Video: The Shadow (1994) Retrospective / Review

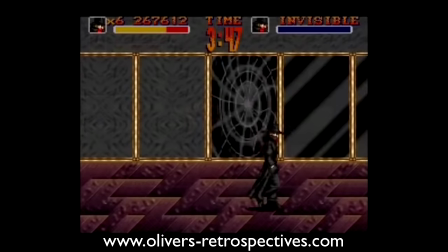The graphics and gameplay were pretty solid, and it's a surprisingly good effort from Ocean.
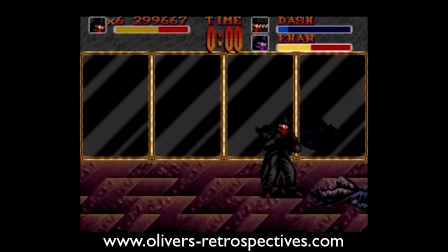I think the game would have been well received at the time and sold well. Despite the movie's poor figures, I think the game could have existed on its own.
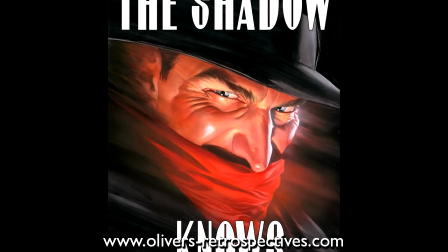It's definitely worth emulating and giving a go.
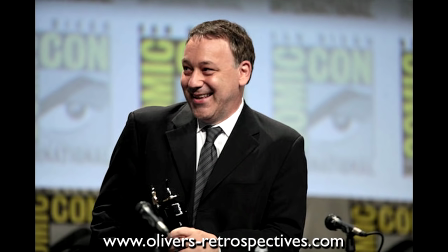There have been discussions and rumours of a remake since 2006.
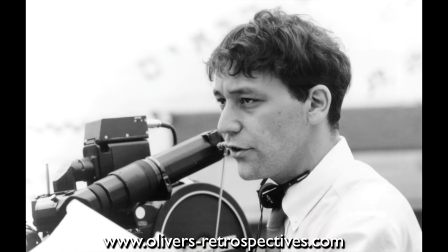Director Sam Raimi is a huge fan of the character and was desperate to make a movie in the 80s,
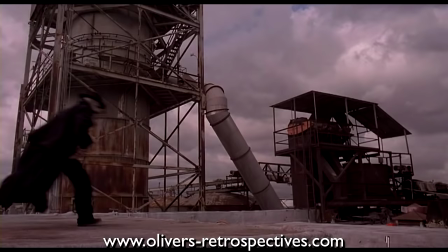but couldn't obtain the license, so he created his own superhero movie, Darkman. You can see Darkman has some visual similarities to The Shadow.
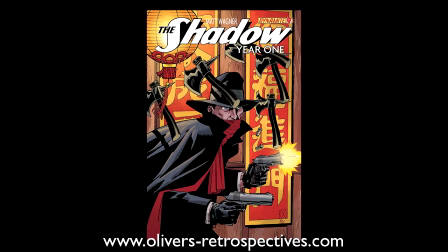In 2006, it was announced that Sam Raimi had picked up the rights to produce a movie, but there hasn't been much news since,
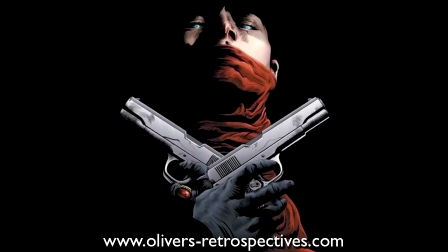until 2012, when Sam Raimi said they are still working on a script and were struggling to develop a good story,
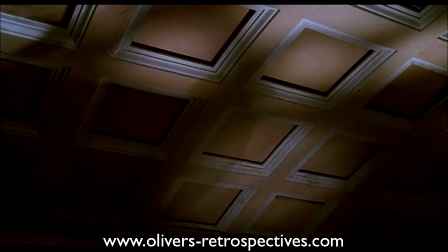and the film would not be produced as planned. I would happily support a remake though.
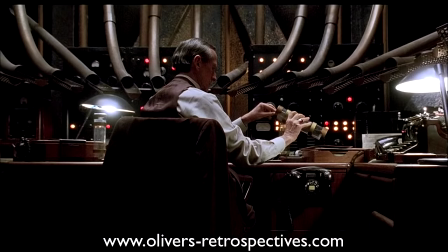I believe there is a lot of potential to deliver an update. I think retaining that 1930s period setting would be ideal,
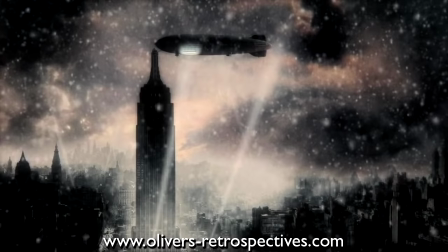possibly having it shot in black and white to further push the film noir appeal, or maybe going with a muted colour palette and similar visual direction of,
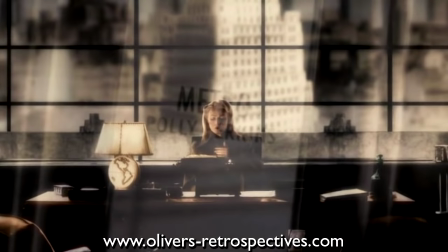say, Sky Captain and the World of Tomorrow, which was a fantastic tribute to classic action serials.
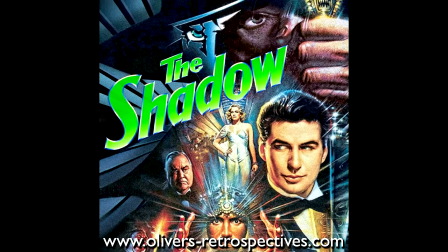I first became aware of The Shadow when seeing adverts on the back of Superman comics and video game magazines.
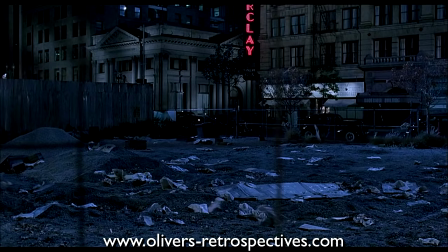The poster looked so cool, but when it came to theatres I never saw it listed. Either it just came and went, or my local cinema just didn't show it.
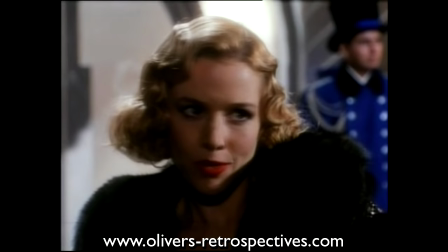Once it hit VHS to rent in 1995, I finally got to see it, and on first impressions I recall finding it a bit boring.
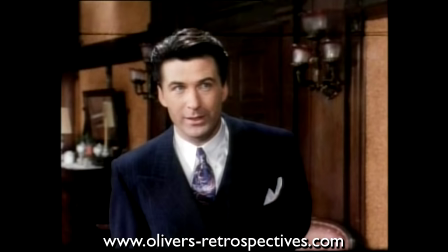As a kid I was desperate to see more of The Shadow in action, but he has very little screen time, and the movie favours his public persona of Lamont Cranston.
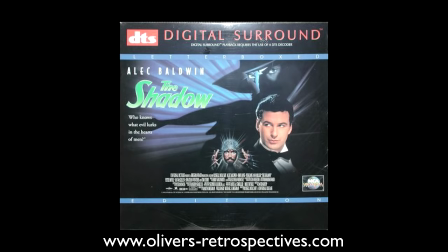As I got older and re-watched the film on better video formats, such as Laserdisc, then eventually DVD,
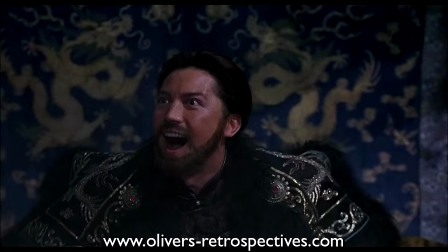I began to appreciate the movie more, especially its music and visual design.
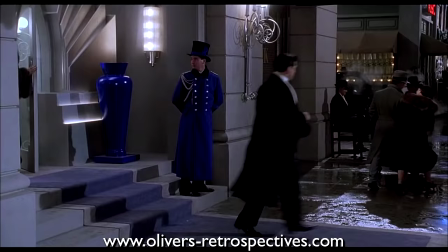Its strongest point is its production design. It does look stunning. The set pieces and the use of the back lot at Universal really creates a lived-in world.
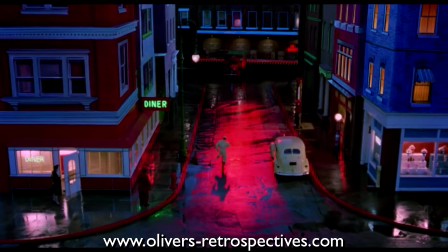The streets are busy and full of life, unlike, say, Dick Tracy, which seemed empty.
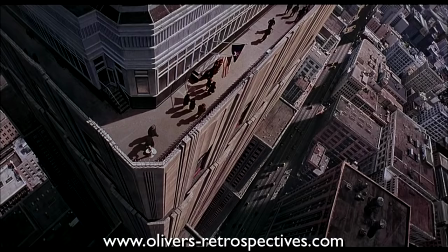It's the 1930s in a very nostalgic way.
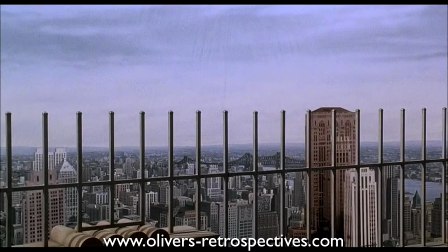It's a heightened reality with no sign of the recent depression, but hints of growth and prosperity. It's funny to see a lot of the behind-the-scenes material have the cast praising David Koepp's script,
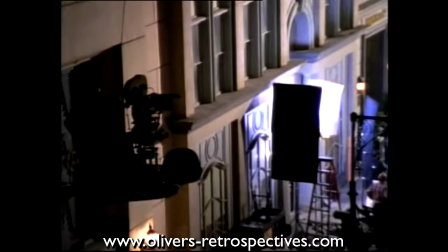when it was the screenplay that came under a lot of criticism.
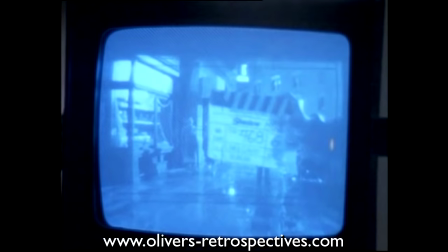Maybe it was compromised during the shooting process, with specific scenes being trimmed or deleted entirely at the request of the studio.
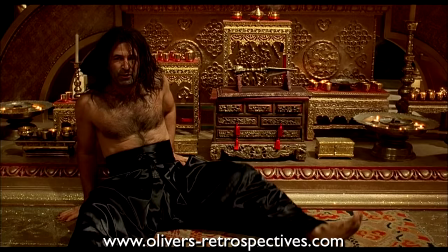The origin story I felt was a bit rushed. It's daring to start out with the main hero being a bad guy.
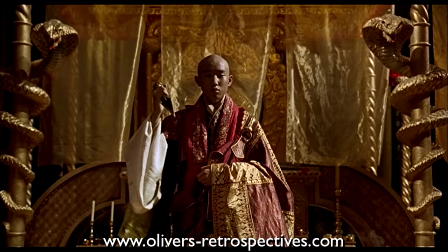It's an interesting twist and unexpected, but the whole process of him training and the backstory of the Tolku is very thin.
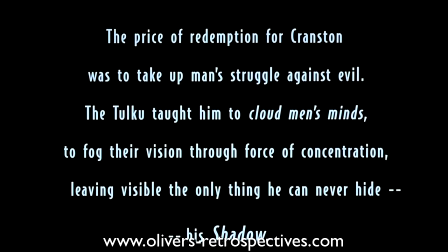It cuts to a prologue of text skimming over his history and jumps to 7 years later.
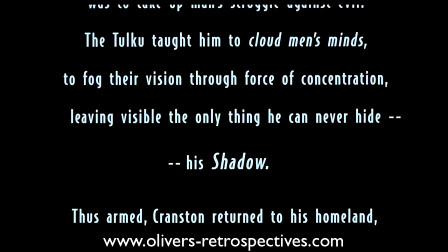It does seem like a cheap way to cut through the backstory and thus not having to shoot any material.
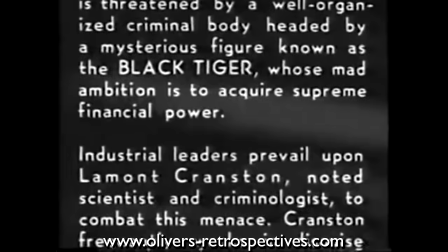But to argue that, in respect, it follows and pays tribute to movies of the past, which utilise text prologues to set up the story.
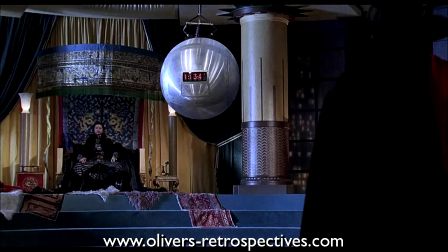The final confrontation is a big letdown. By that point, the Shadow has really been a bit useless.
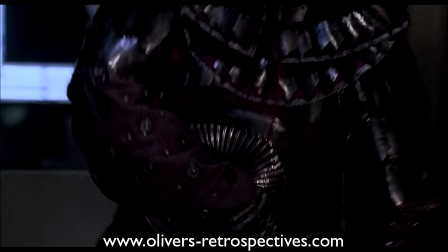He gets his ass handed to him when he jumps into action, and for the most part clumsily takes villains out.
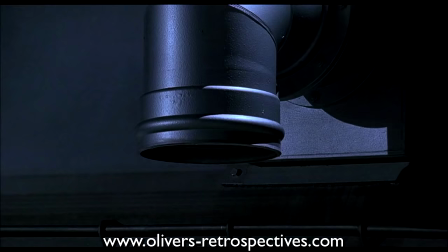When he confronts Claymore, he makes a silly error and gets trapped in this giant water tank.
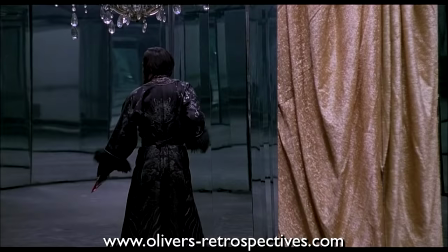Why challenge him in such a risky area? He has to get Margot to save him due to his incompetence. He seems much more effective as Cranston than when turning into the Shadow. The face-off against Khan is very short-lived.
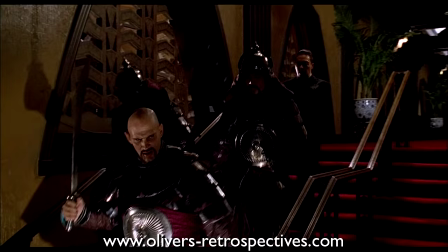Before Cranston reaches Khan, he has to deal with Claymore and his henchmen.
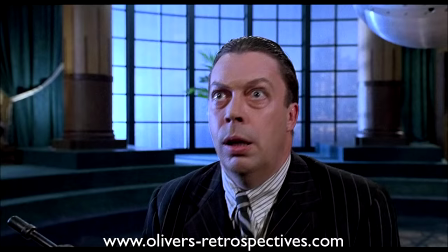He spooks out Claymore, but Khan's main bodyguards are nowhere to be seen. They just disappear from the film.
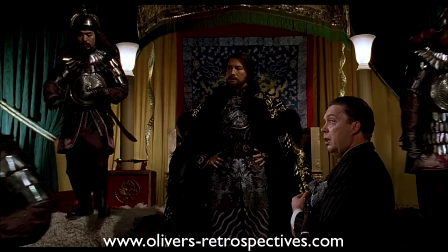There must have been something deleted, but why remove an action scene considering it has been so limited so far?
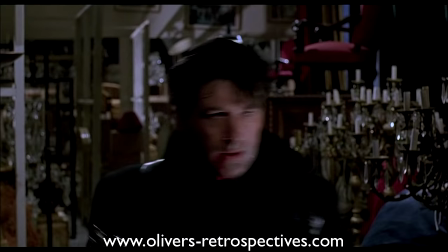The Shadow enters the Hall of Mirrors, looking totally badass with his outfit and two Colt 45s.